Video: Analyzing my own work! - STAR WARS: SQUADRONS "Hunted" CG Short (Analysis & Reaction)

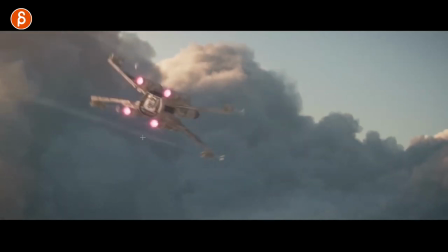10:58 then up and it crosses over it is rare I believe episode 6 has only two shots of an X-Wing firing all four at the same time.
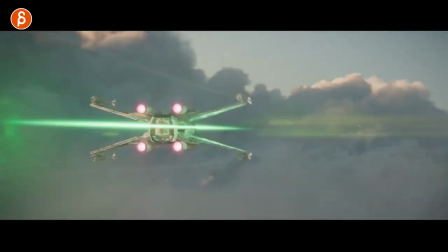11:07 So even though Star Wars has gone through a couple different versions and looks and more handheld and more classic, we still try to keep things the way they are.
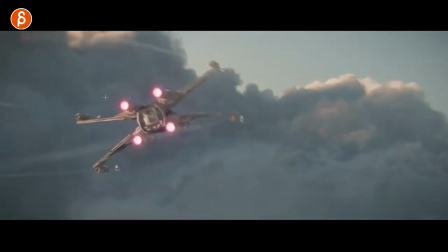11:16 With TIE fighters, it's usually two, sometimes one. These are a bit more all over the place, but we want to keep the X-Wing firing pattern fairly consistent.
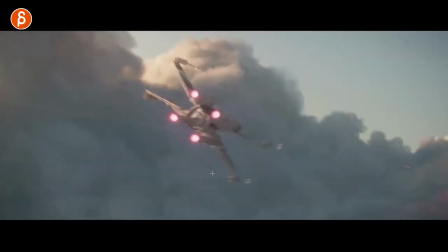11:24 Same thing here.
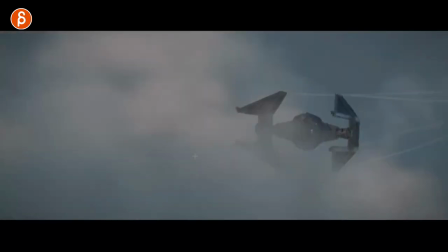11:25 So CG ship, CG camera, this shot as well. and since it's back to back it's i can just plug this in and have those laser blasts come in into this shot
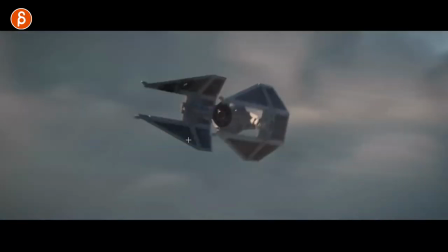11:33 same thing on a path flying off the path camera adjustment to make sure it's framing but not too clean you want the
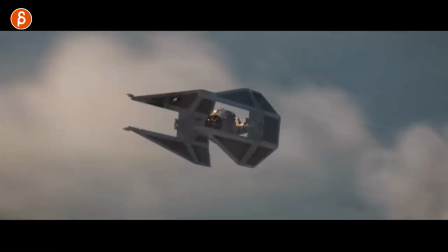11:42 ship to lead and sometimes break frame but i like this and then you also you want to make sure that if you do animate
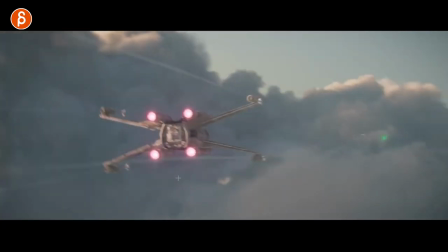11:49 ships like this let's see if i have this in here talking out of my butt is that when they're on a path what you don't want to do is
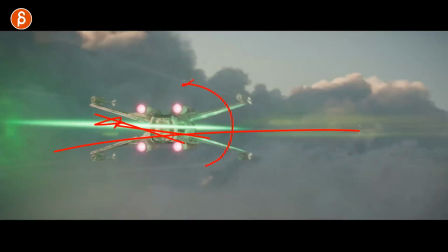11:56 start translating ships over either x-wings or TIE fighters they start with a rotation with the roll so first it rolls and that almost pulls
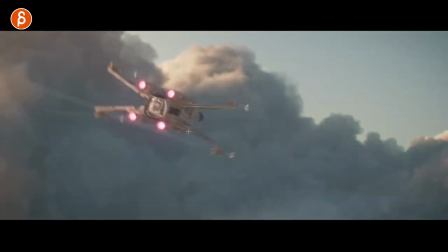12:05 the ship over into a translates and then it would roll kind of roll to stop that transit you will keep translating a little bit and then it translates
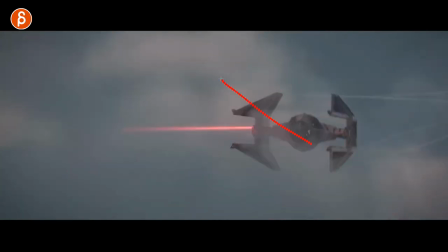12:14 back into that same thing with this you can't just suddenly translate the ship over it would start with a roll and sometimes it's tricky because the length
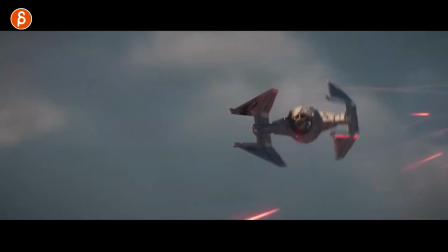12:22 of the shot you have to almost at the same time but you do want to try to rotate first then go into a translate even that
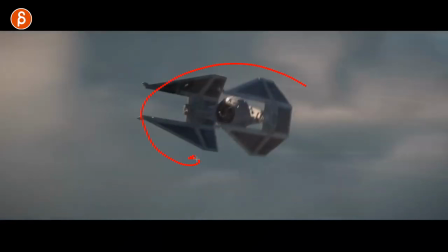12:29 it was a bit of an arc not too straight and then there's still momentum there's still inertia in this case gravity as well here in the atmosphere
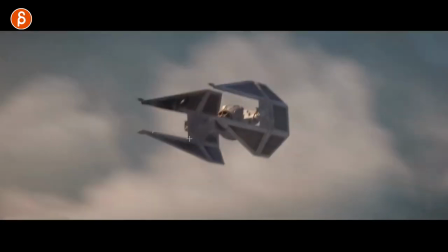12:36 and the planet so as it rolls you want to overshoot a bit with a slight correction you can see this and then you want to make
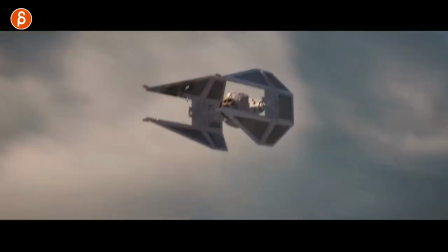12:43 sure that as you stop that you don't stop here because that's a weird tangent so try to keep it so that there's a clear gap here then
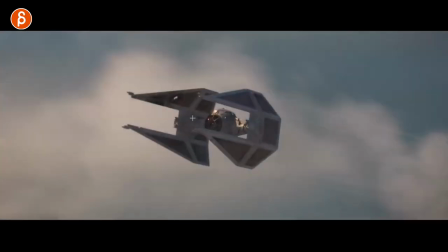12:51 you can overshoot enough so again it doesn't overshoot to here but here so there's a bit of an overlap for a nicer silhouette and so on
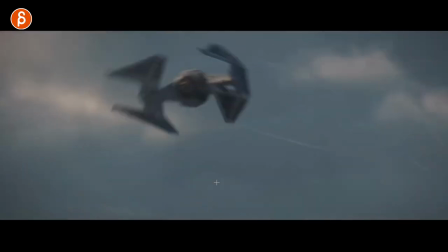12:59 and so on so you go back these are kind of the things that i think about in terms of path and overshoot and keeping weights and with these guys
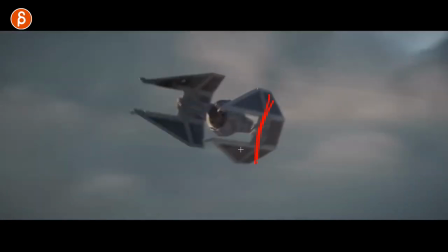13:05 i treat these separately as tie fighters to me tie fighters are kind of just the grunts they just fly around tiny deceptors they're just
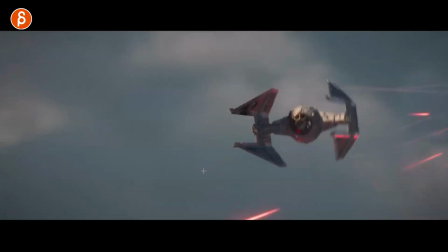13:12 a bit more specialized so to me out of that you know if that's canon that's how you're supposed to do it that's how i approach the ships this would
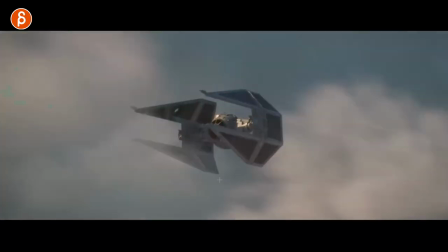13:19 be a bit faster and a bit more precise they're a bit more the elite pilots they can fly a bit more precisely this the
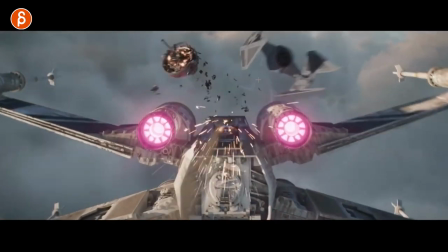13:26 only thing i touched was this coming down into a clearer view coming out making sure this really passes camera but
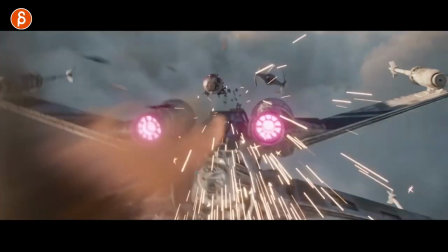13:33 it's like camera move following this here again this was already done by someone this was just touch-ups but that's what you do in a show this is why i'm doing this animation
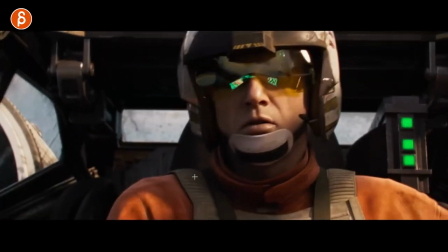13:40 analysis is not to go frame by frame on things but i mean i'm going frame by frame but kind of explaining if you are in a show it's
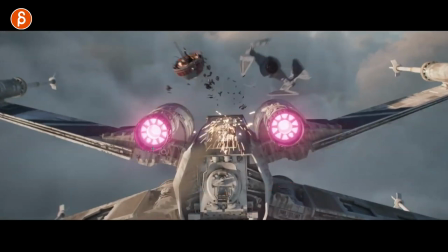13:46 not just i do everything and it's mine but you do things where you inherit a shot and you have to make sure that you can
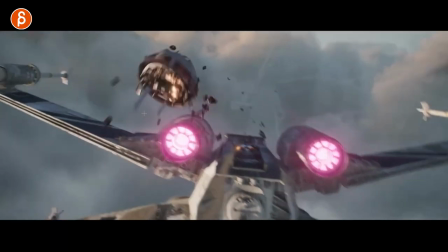13:51 work within someone else's file and uh that was sims but you have that general piece that you animate going back and then
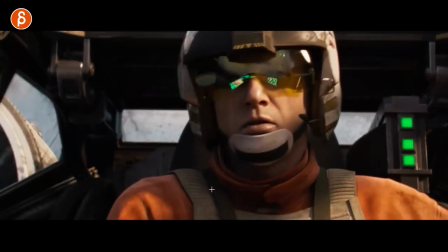14:01 that's one that i did camera i think was already there if i remember but you adjust
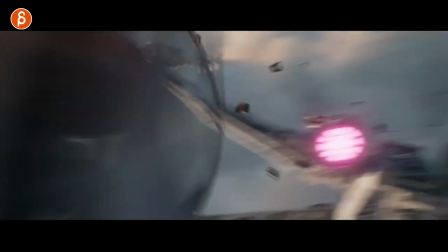14:07 the camera a little bit little tiny tweaks but body uh motion and face uh
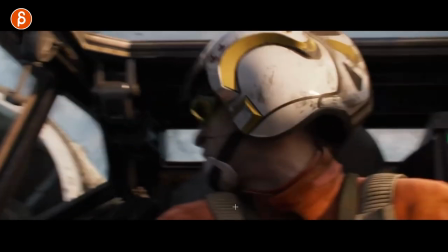14:12 was by hand and you have you can barely see this something it's a bummer because of the lighting but it's more real i mean it's I'm not saying it looks wrong, but you dialed in those shapes.
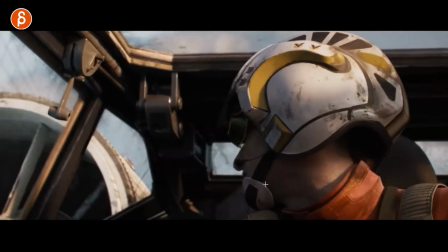14:21 You can see those neck shapes as it tightens, and you have to be careful that then it doesn't go through the straps here.
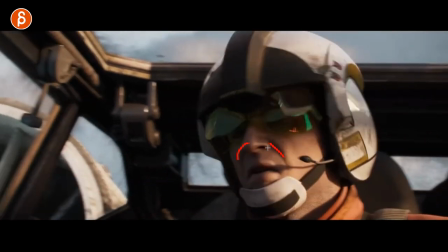14:26 Some nostrils, all this kind of stuff you don't quite see, but you want to put in the flares. You want to start putting in a bit more asymmetry.
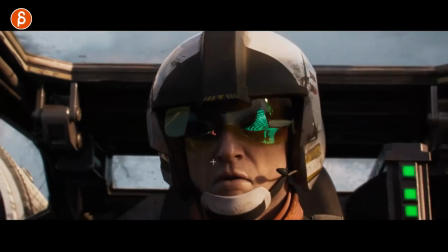14:34 Not super cartoony, but it is human and organic, so you want to change the shapes just a tad.
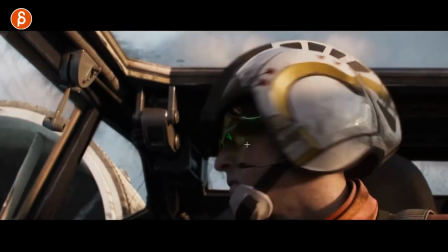14:39 I put in the slight rotation in that jaw a bit. Dare I say, I did animate all the eyes, and you can't see it.
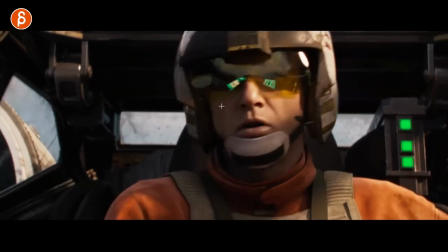14:48 yeah you can see it there was a bit of a flare and then a squint and i believe this is one of the first shots that i did and and
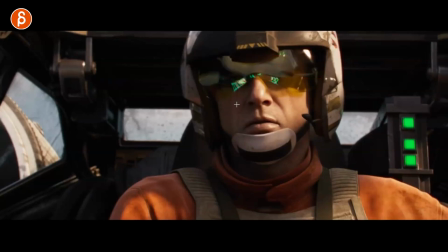14:54 i did not know that this is going to be rendered so we don't see the eyes so it's the faceless adversary so i
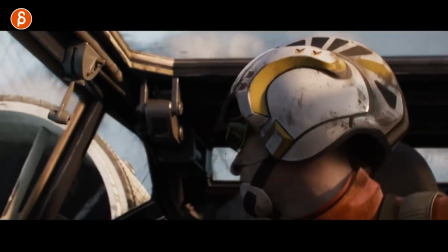15:00 put in all the eye animation then everyone was told oh by the way you don't really see the eyes but then again
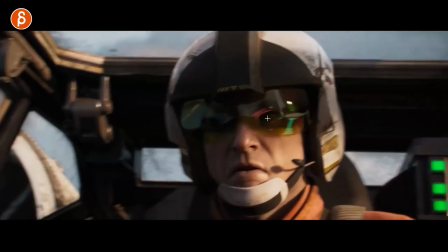15:05 i still would have put something in it because you never know you never know what you see you don't want the character to be cross-eyed you just never know what's
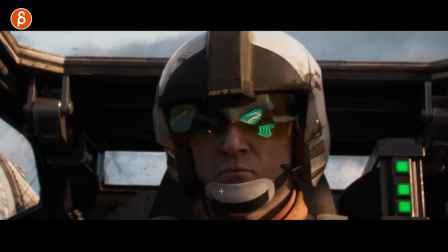15:11 going on i love this though i love the reflection here and then you got your compressions if you do facial stuff like that you put up the jaw but
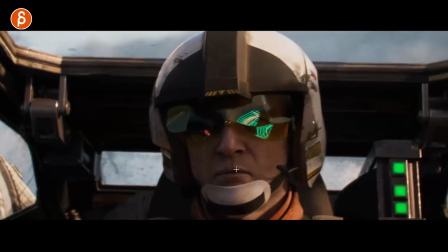15:18 then you start going into compression of lips here compression of that this will push up the shapes here this starts to push up the
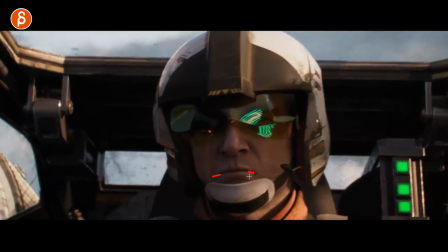15:25 nostrils and it's not quite visible but i did put that in there when you start clenching
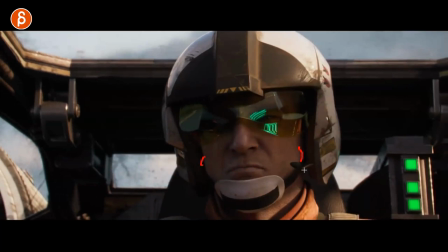15:30 into this you get a jaw clench as that goes in you have a shape that goes out
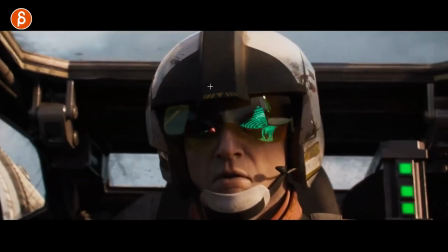15:35 and sometimes this is later on when the guy doesn't have the helmet on you have temple you have clench
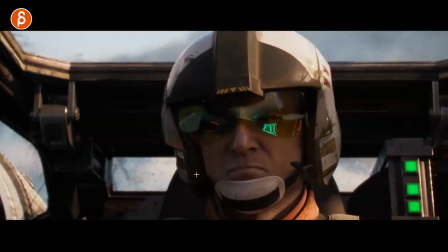15:40 that the temple goes out tiny stuff again and you might not really see it but the hope is always that you feel it that you put in all of this that
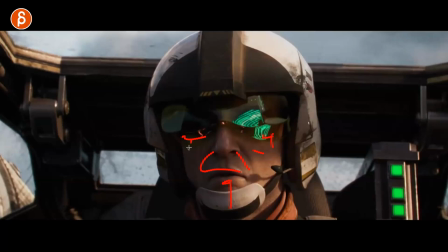15:47 you don't just animate jaw close but you do really animate all the extra shapes everywhere to make this fleshy and organic i
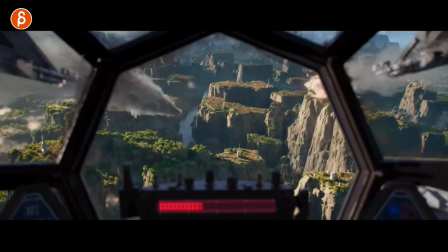15:54 did not touch this i did not touch this is almost like patoo
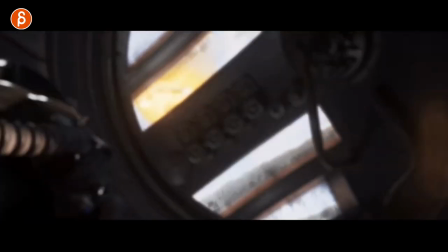15:59 is it patoo the one from galaxy's edge the planet did not touch this Did I do this?
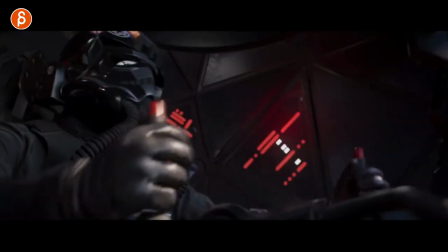16:05 No. Maybe. I did a couple with this. I sure remember.
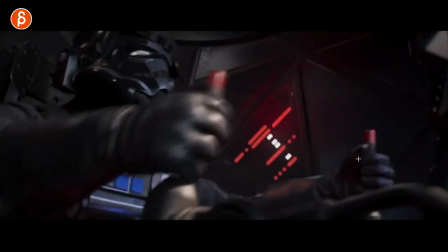16:11 They're very uneventful. It's one of those things where you just put compression on the fingers. And this is why it looks somewhat familiar.
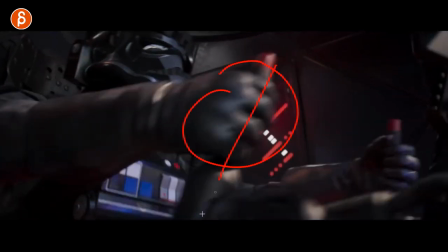16:16 Then you want to make sure that because the hands are constrained to this. I think I really did this one. Sorry if I didn't do this. And I'm saying I did. Whoever animated this. But you want to make sure that generally you don't have the arm. And then you forget that there's a constraint. And then you got the wrist broken. you mean you got an arm like this wrist broken because it's attached to this here if
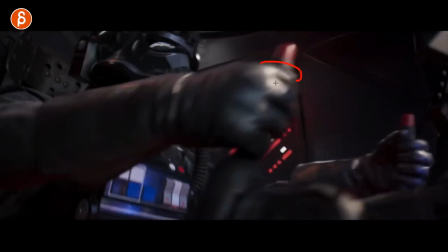16:36 that makes sense so as you go forward you're gonna have to detach the constraint or animate on top of that so you start animating the finger so it's a bit
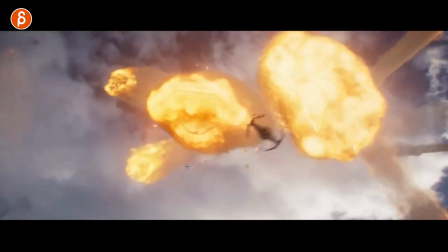16:42 of a tighter grip stuff like that did not do this
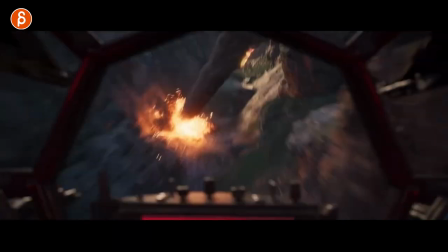16:48 that's cool let's go forward uh no did not do this one but touch this
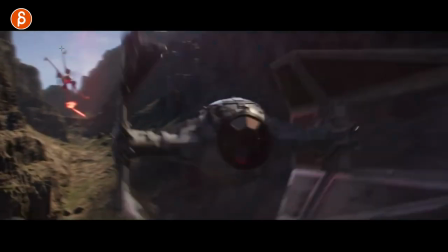16:55 guy this was super simple i I think literally the only thing I did was changing the pews and the firing pattern,
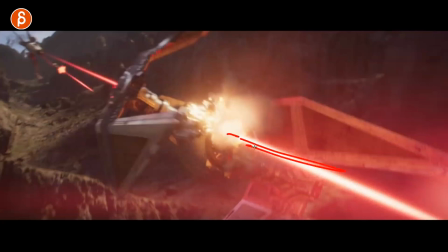17:03 I believe. Making sure that it goes through. I remember adjusting this, guys. It goes through the cockpit.
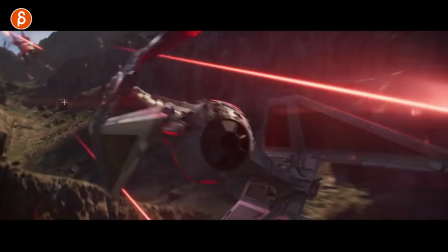17:10 And maybe, maybe flight pattern on this a bit.
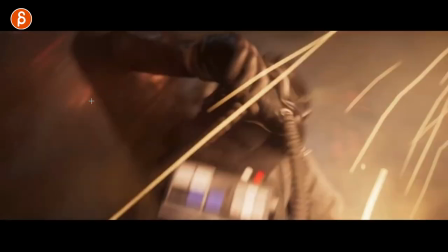17:15 I know it sounds ridiculous, but I just want to always make sure that things are clear. And sometimes shots are longer, too.
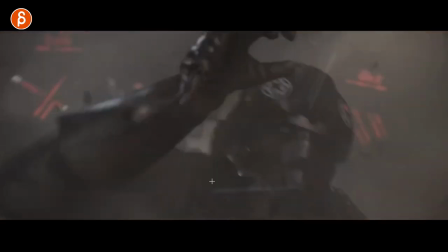17:20 I can't remember. This one was started already. The basic blocking was there of this.
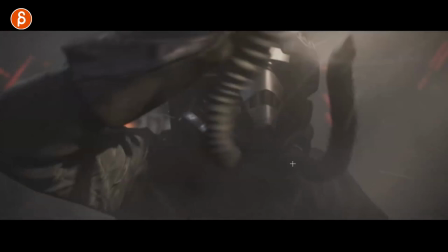17:25 But these guys going out.